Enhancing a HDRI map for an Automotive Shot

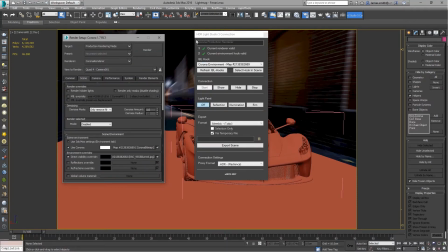Okay that's finished exporting so I'm just going to go back over to HDR Light Studio.
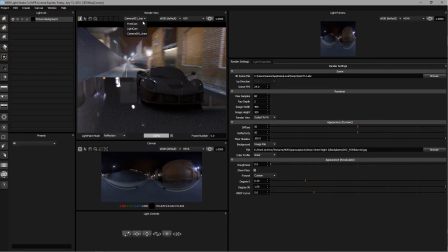You can see that it's now loaded in from my camera's point of view, it's camera 01, and we can see the car and my floor in the scene. So first thing I'm going to do with this HDRI is rotate it in the horizontal axis using handle U so just
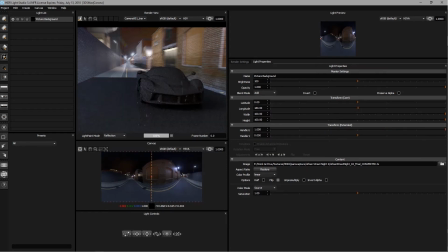by dragging you can rotate it to whichever direction you want I want mine to spin 180 degrees around so I'm lined up in my back view and then I'm just going to increase the base brightness just to give me something to work with so first light I'm going to place in my scene I'm going to click on
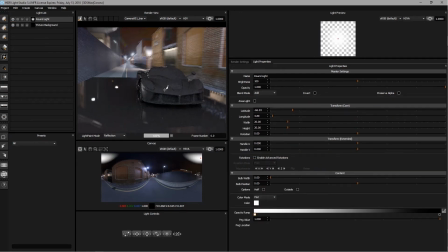the round light here and I'd like to first of all bring up this front side of the car this front right quarter I guess you call it it's facing the camera so just by clicking round light and clicking onto the mesh of the car see I can place the light anywhere I want so I'm just going to click around here
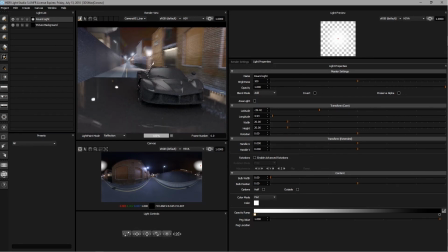until I find something I think is going to look quite nice now you can see that it's quite bright and very white which doesn't really reflect the atmosphere of my HDR so what I'm actually going to do is under blend mode I'm going to change it to Amplify.
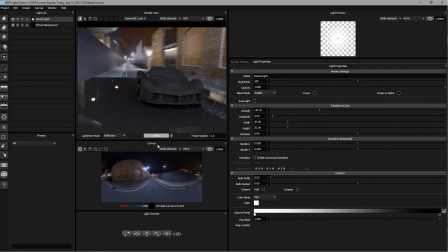Now what this is going to do is it's going to take its
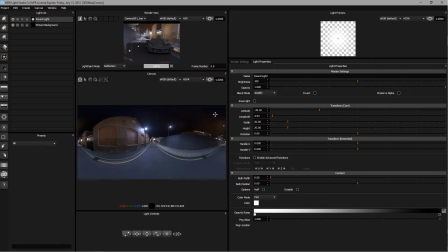position over the top of the HDRI, look at the colour of the pixels behind the light and boost those colours.
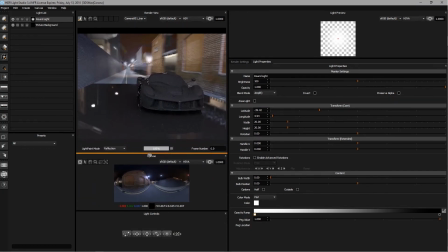So I'm still going to be lighting my car but I'm going to be using the HDRI's natural colours to do it.
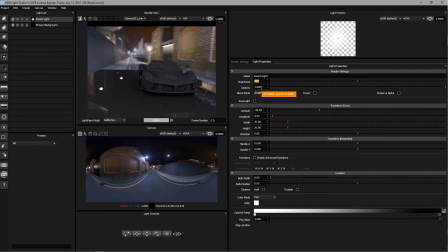You'll find that you will have to increase your brightness quite far to do this as in this case my HDRI is quite dark and there's not much light intensity coming out of the night sky so I'm just going to increase this to about 3,000 maybe 3,500 now you can see on my car I've now got quite an orange light
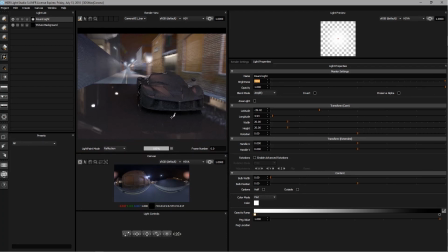I probably don't want this sort of look I think it looks a bit better being a little bit more neutral either cold nor warm so what I'm going to do here under colour mode
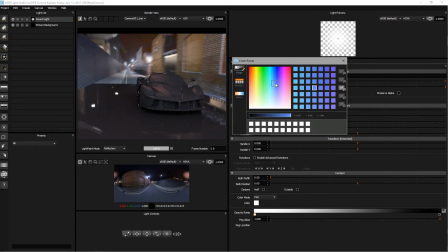is just pick a kind of pale blue
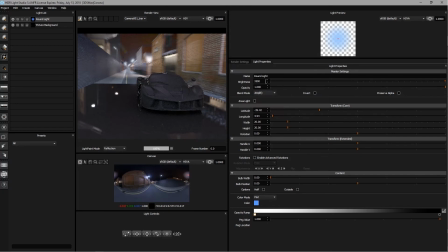it's just going to take some of that warmth out of it, and I might need to boost my colour a little bit as I'm not taking a bit of the intensity out of the light, so I think 4000 is about right, so you can see just by turning it off and on we're placing more light onto our scene,
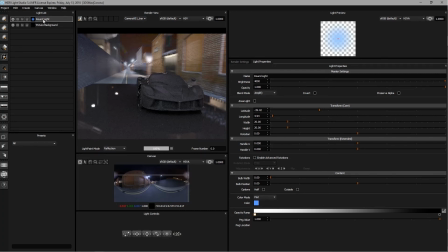so I'm gonna look at doing that again to light the front left side of the car now so again just by clicking round light and clicking onto my mesh i can place a light that i think looks good would make the car render well but doesn't look too unnatural
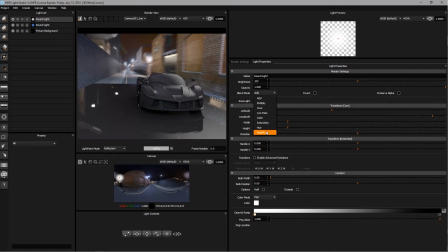so again just to make it look a little bit more in situ with the scene i'm going to click on amplify this will be system maybe 1500 and i think if i just move it across slightly so instead of clicking onto the car now I'm just going to use this slider on the right
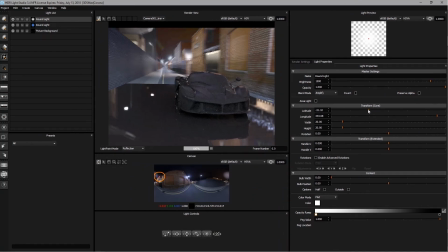I think just pulling up and pulling slightly across that's a little bit better
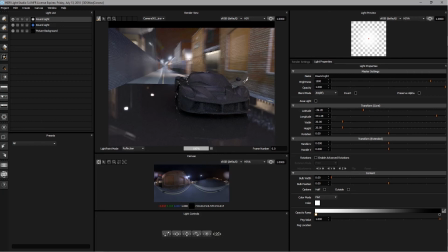okay so now I'm getting a nice amount of light cast across this front left quarter but also I'm getting a little bit more light onto my windscreen as well which is good as if you have a character mesh in there that doesn't look great or maybe you're going to be placing a car
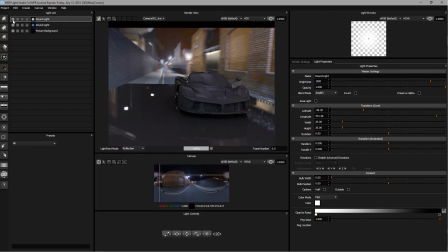and a character in there afterwards a little bit of reflection especially from the windscreen helps to hide that so now i'm going to look at backlighting the car this is just going to help kind of bring it off the back plate a little bit and just give it a bit more vibe a
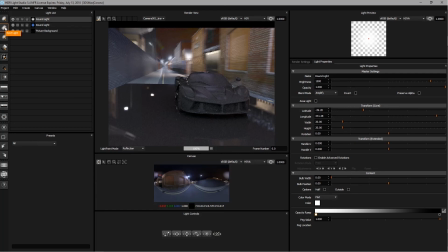bit more dying make it look a bit more dynamic in the scene so to do that i'm actually use a rectangle light this time and instead of clicking and placing it on the car which I could do because I want this to be perfectly behind the car I'm going to come down here
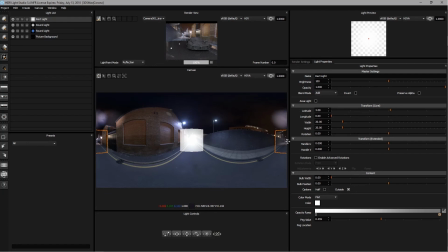onto the canvas and just drag the light to where I know it's going to be from casting from behind the car so you can see here
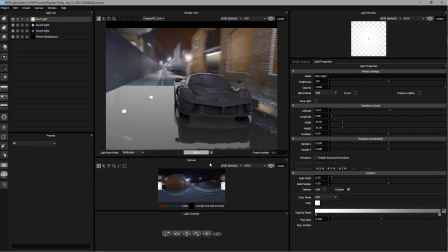I know that because that's exactly behind the car in the HDRI it's going to light the car from the back so if I just go to amplify I
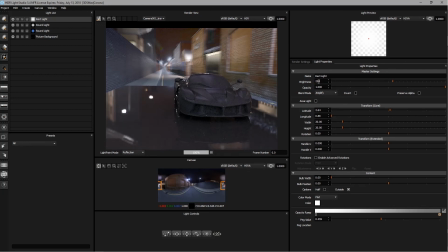may be surprised a little bit I don't want this to get too crazy it should be kind of there because I think that would just start to look quite strange there's no lighting behind my car no crazy strong lights behind the car in our back place so I just think somewhere around 300
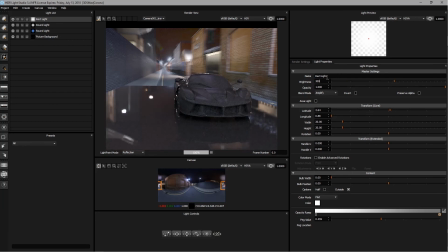yeah 300 looks pretty good you see here so I'm bringing my car slightly off the plate and I think just placing one more round line just here
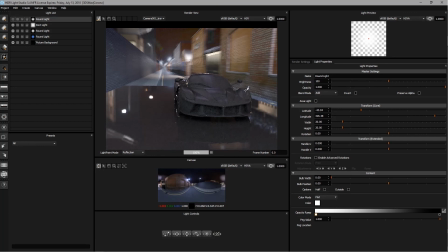is really going to help to bring up this area just around the front so if I turn that on just I'm going to point this slightly and go back to amplify yeah
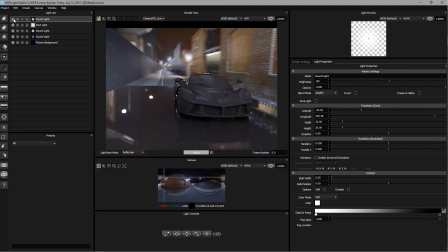you can see it's just making it a little bit less flat around the bonnet here not bringing too much out I don't want it to look insanely lit, but this is just enough just to boost it slightly. Okay, so now I'm just going to jump back into Max and hit render and we're going to see what that looks like. So now that you're in Max,
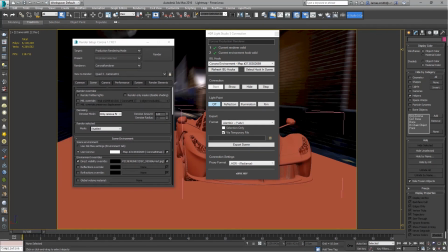if I just load up my material editor, you'll see that your bitmap
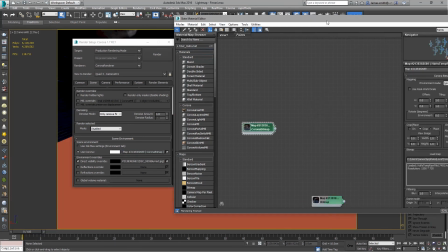is looking at a temp file that HDR Light Studio has created, so you don't need to re-render
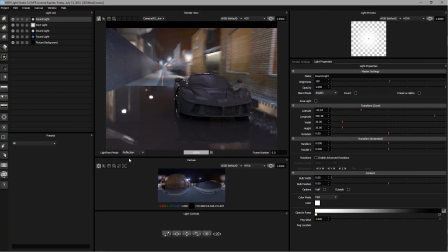this every single time you add a new light and you want to check your renders it's going to update on the flyer using
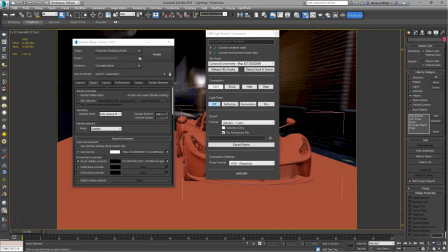a temp file so you can simply just hit render and see your output.
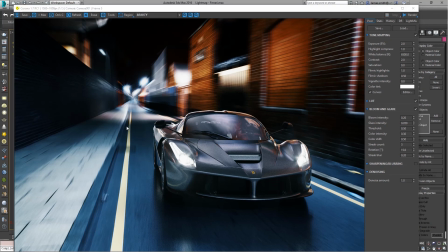Okay so now that this is finished rendering we can see inside Max now that coming from our original render we've got a lot more lighting on the car and not only that it's a lot more dynamic as well the car looks a lot better in the scene it matches the backplate better,
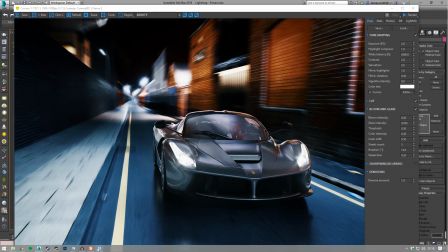and overall it's just a better render. So now, I'm going to go to HDR Light Studio, come to Project, and say Render Production HDRI.
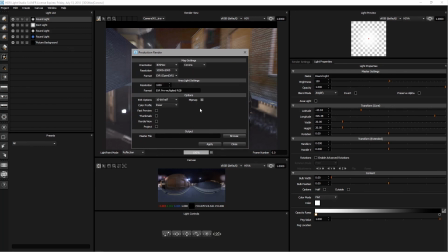I'm just going to pick a size of maybe 10,000 by 5,000, just give me quite a lot of resolution to work with, browse to my output folder, and hit Render. Now HDR Light Studio is going to render the environment map at the full res instead of just a preview resolution and
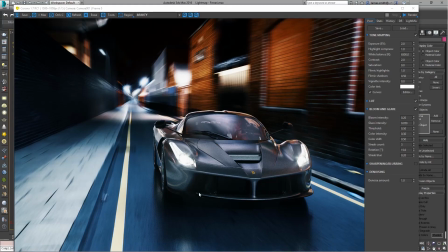it will then update that inside 3ds max and I will then have the full HDRI loaded in.
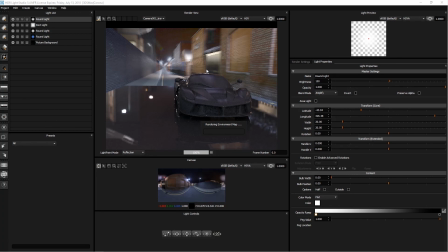So thank you very much for watching I hope you found this helpful and give it a try yourself.